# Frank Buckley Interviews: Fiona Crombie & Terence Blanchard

Oh, definitely. And you, as the person who's in charge of the score, you don't think that's the right beat to hit? Well, I think sometimes it's like, because you have to think of the overall story. I don't want it to be a moment where all of a sudden the music just goes, and everybody goes, hey, man, what was that? You know what I mean? I want it to be more of a thing where it's an emotional push,
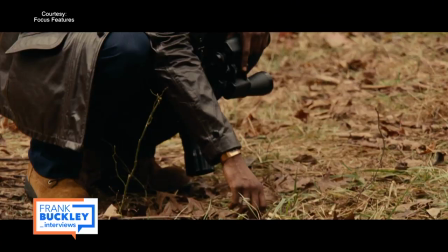(20:17)
where you see him, because that scene starts with him in the grass and it's a beautiful thing
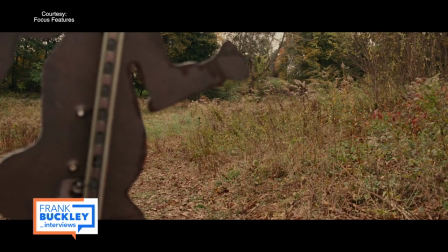(20:25)
and you don't know what he's looking at because he's just out there in the grass just hanging out then all of a
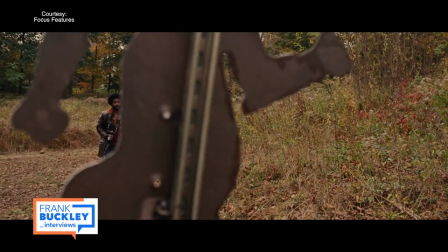(20:32)
sudden his emotions change and then we see what he's looking at that's what the music is supposed to do the music is supposed to take us from that
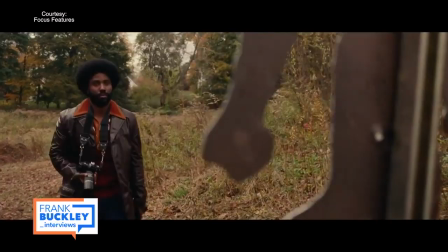(20:40)
beautiful moment into something that's darker you know but still emotional and what I try to do is to make sure that it'll swell and it'll get big but it's not going to be too busy. And it's not going to be a moment that's going to, because he's standing there thinking and you have to wonder what's on his mind seeing this. And then as he walks past it, that emotion, he's carrying that with him as he's walking away. So the music has to stay with that. Well, we're not supposed to root for people, but we'll be rooting for you, Terrence. Thank you, I appreciate it, man. Thank you. Thanks for all the support, it's been great. My thanks again to Fiona Crombie and Terrence Blanchard for terrific conversations. We just shared a portion of each conversation on today's program. If you'd like to hear the entire in-depth conversation with each one of our Academy Award nominees, go to the Frank Buckley Interviews podcast.
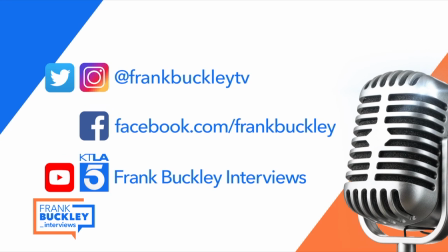(21:36)
It's available wherever you listen to podcasts. Which films are you rooting for at the Academy Awards?
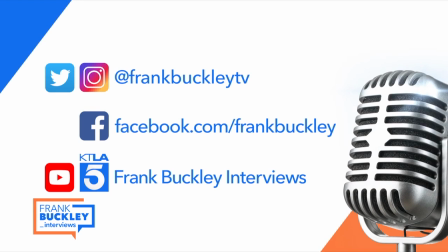(21:42)
Tag me on social media with the answer. I'm Frank Buckley TV on Twitter and on Instagram. and there's a Frank Buckley Facebook page as well. I'll look forward to reading your comments. If you want to share today's program with your friends, we'll post it on YouTube. Just search for Frank Buckley interviews, Fiona Crombie and Terrence Blanchard.
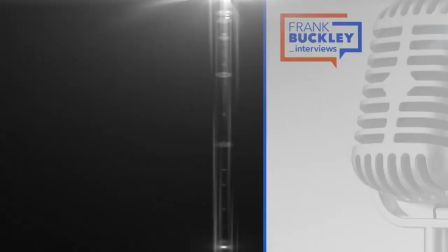(22:01)
Thanks for joining us. We'll see you next time.